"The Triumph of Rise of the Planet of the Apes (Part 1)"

Okay, it didn't actually play Theodore, but could you just imagine it for a second?
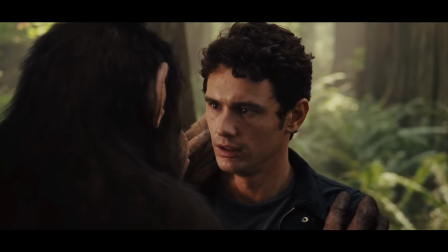[16:58]
Sorry, pizza toots. Here's a hot take, or at least a mildly tepid one.
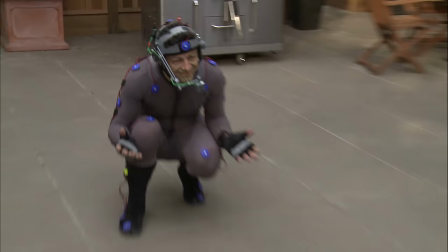[17:05]
Andy Serkis is one of the most underutilized character actors in the game.
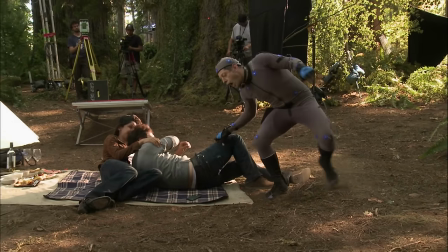[17:09]
The fact that I can count the number of his leading roles on one hand is absolutely criminal as far as I'm concerned.
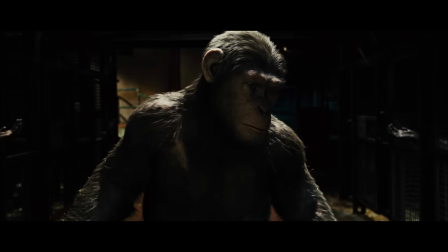[17:15]
But luckily for us, Caesar might just be Serkis's peak.
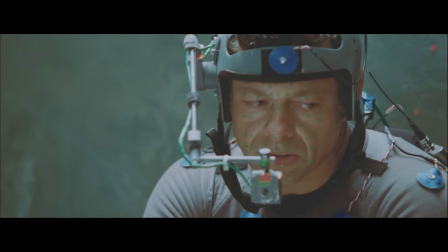[17:18]
The amount of emotion and character here is more than many actors could ever hope to achieve outside of motion capture, but every ounce of Serkis's performance, the confusion, the fear, the anger of Caesar is all there on this digital ape.
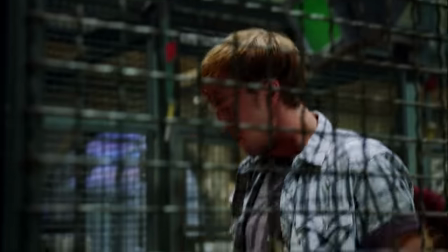[17:32]
And that is because Serkis understands something about motion capture that few other performers seem to.
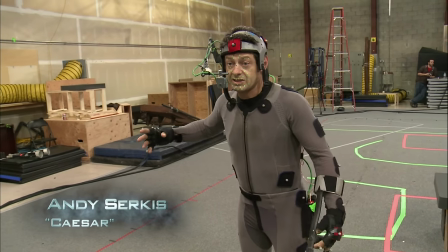[17:37] The basic usage of performance capture is to create a fidelity to the actor's performance.
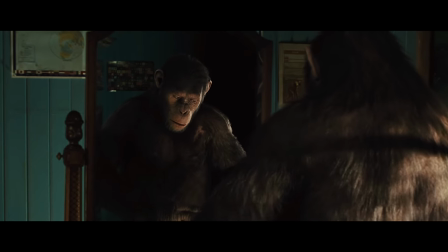[17:43] So when you see it on the screen, you will see the apes, but they're apes which are infused with the heart and soul of an actor's performance.
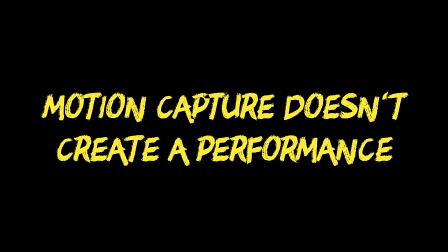[17:50]
Motion capture doesn't create a performance.
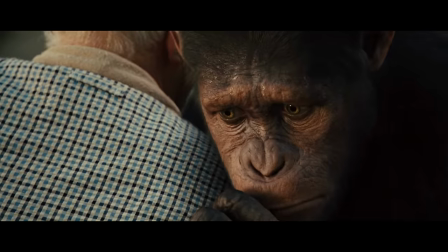[17:54]
Those facial expressions, that body language, that shame, fear, confusion, melancholy, and anger, that's all Andy Serkis.
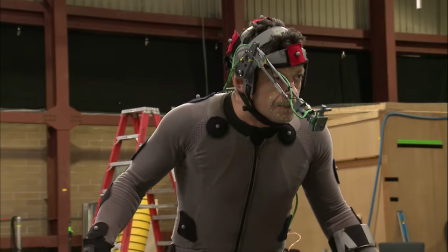[18:02]
That's all the actor behind the motion capture. That isn't Weta, it's a person.
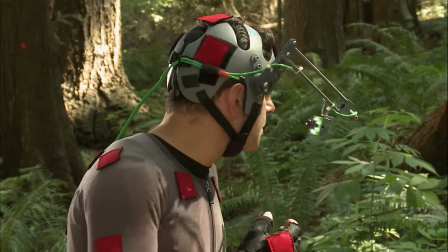[18:08]
And that's why this all works so well.
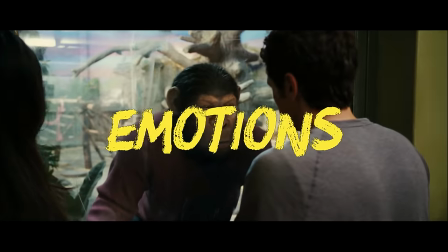[18:11]
Because while the physical body of Caesar is ultimately a digital creation, the emotions, struggles, and conflicts of the character are entirely human.
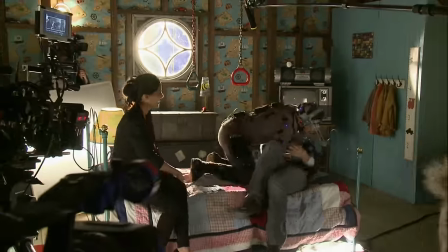[18:18]
And this begins a motif within the entire Apes trilogy, that of digital effects built on the foundation of practical ones.
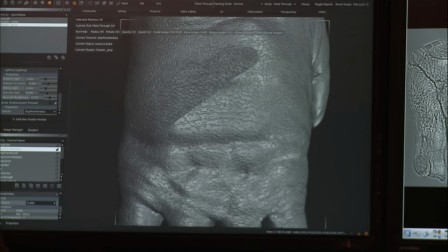[18:25]
Everything in Rise that's done by a computer is founded in real, built sets by production designer Claude Paré.
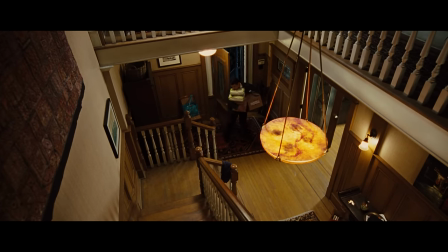[18:31]
The Rodman House? That's 3 separately built sets. The Redwoods? Not actually the Redwoods, but still a real forest.
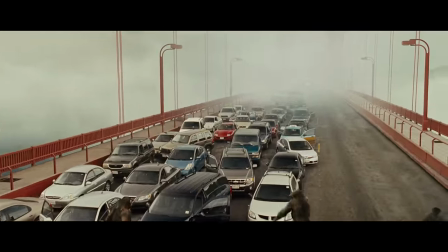[18:37]
The Golden Gate Bridge scene? Not on the actual bridge for obvious reasons, but it was still shot outside with practical effects all around them.
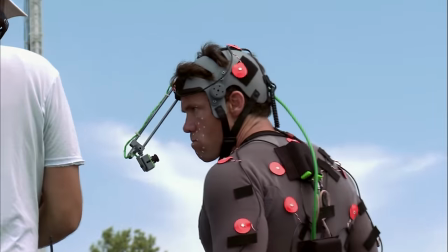[18:44]
And alongside the grounded production design, we have the unsung hero of the entire trilogy,
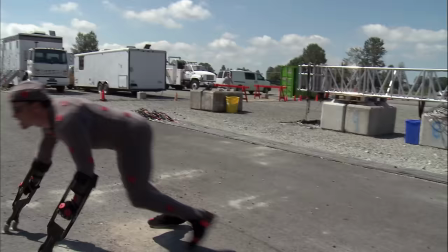[18:49]
Terry Notary, who not only plays Rocket in all 3 movies, but also is the certified movement coach for all of the ape actors.
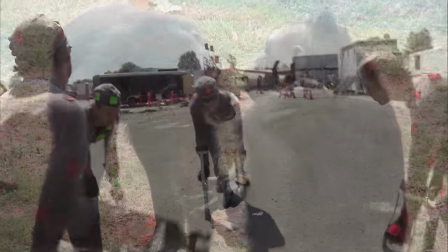[18:57]
He taught every ape actor, including Andy Serkis, how to move and emote the way that a real ape would.
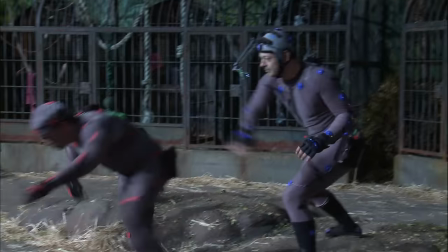[19:03]
So, on top of real sets and on-location shoots, the apes feel as real as possible in their digital husks.
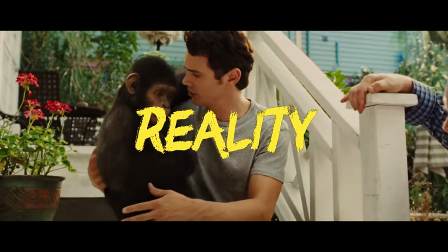[19:10]
All of this lends itself to a general sense of tangibility and reality. There's no reason for you to believe that any of this isn't real.
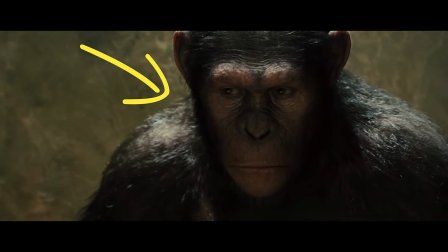[19:18]
Even though deep down you know that's not actually an ape, you know that's not actually a gorilla attacking a helicopter,
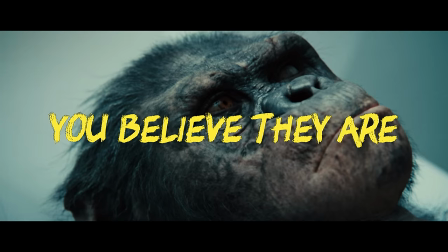[19:24]
you know these things aren't true, you're allowed to believe that they are.
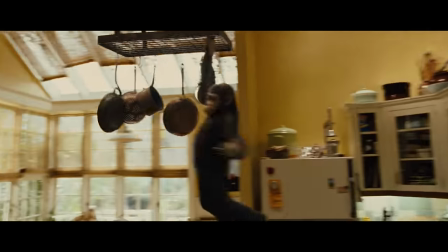[19:29]
Because even if they're not real, they're still interacting with real sets, real props, and real people.
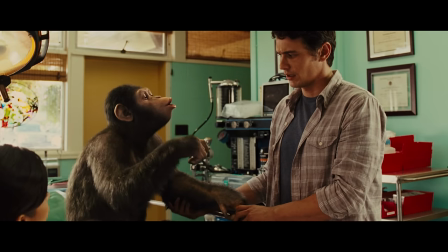[19:35]
Digital effects can't tell the story. They have to be auxiliary to the narrative, not its entire foundation.
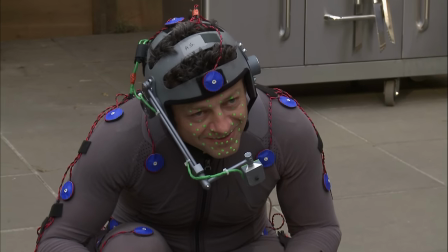[19:43]
That foundation in Rise is made up instead of wonderful character actors, limited but well-constructed sets,
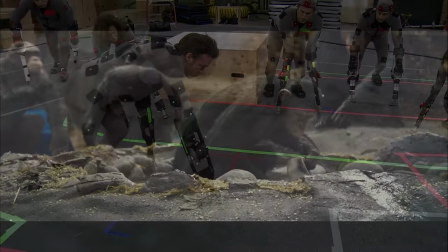[19:49]
and the realistic movement of apes that make for some of the most true-to-life motion capture of the time,
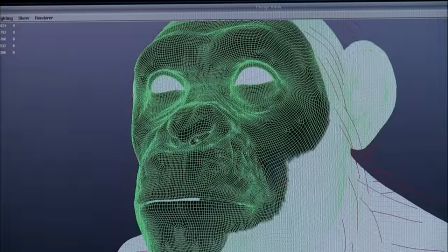[19:54]
only to be surpassed by its own successors. And I haven't even mentioned how detailed these motion captured models are.
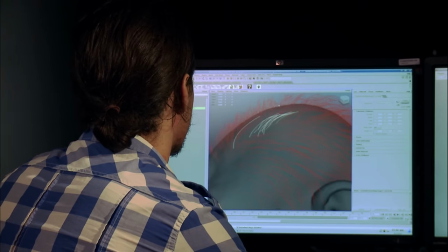[20:00]
Rendered down to every last hair, building them from the skeleton to the muscle to the skin,
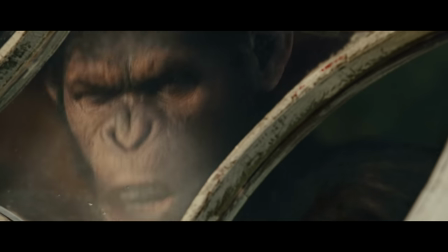[20:05]
focusing even on the way their breath would fog up a window. And speaking of windows,
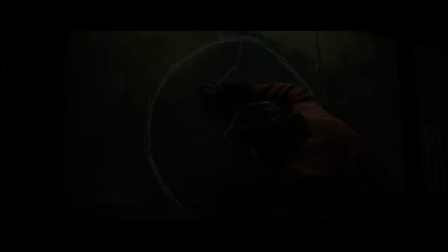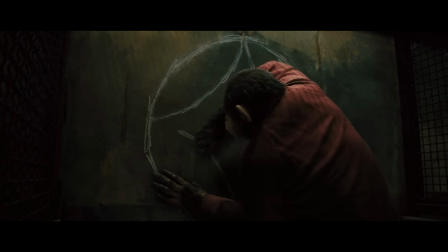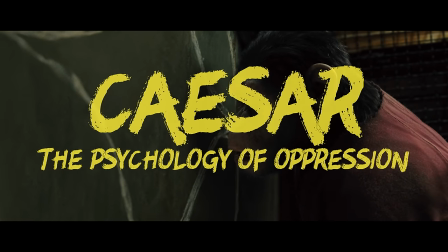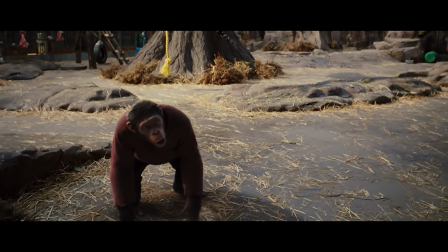[20:27]
Caesar has been brought to this place, this supposed sanctuary, with other apes who are everything he's ashamed of about himself.
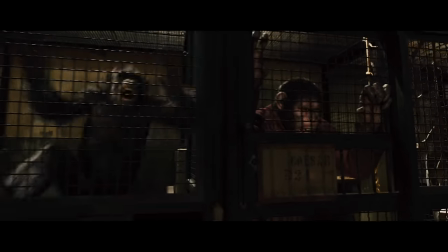[20:35]
He's forced to confront everything he can't escape about what he is.
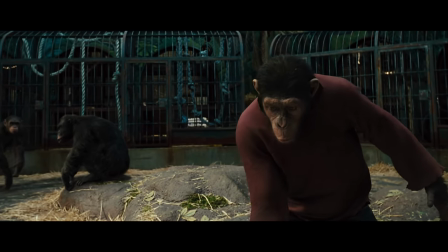[20:40]
He tries to make this a good home. He tries to make friends with the other apes, but they aren't human enough for his thinking, and he isn't ape enough for theirs.
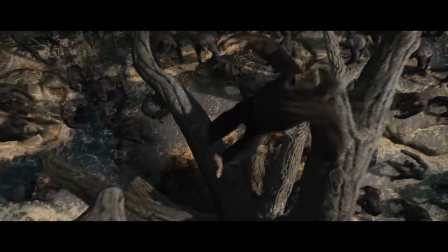[20:49]
It just feels like he doesn't belong.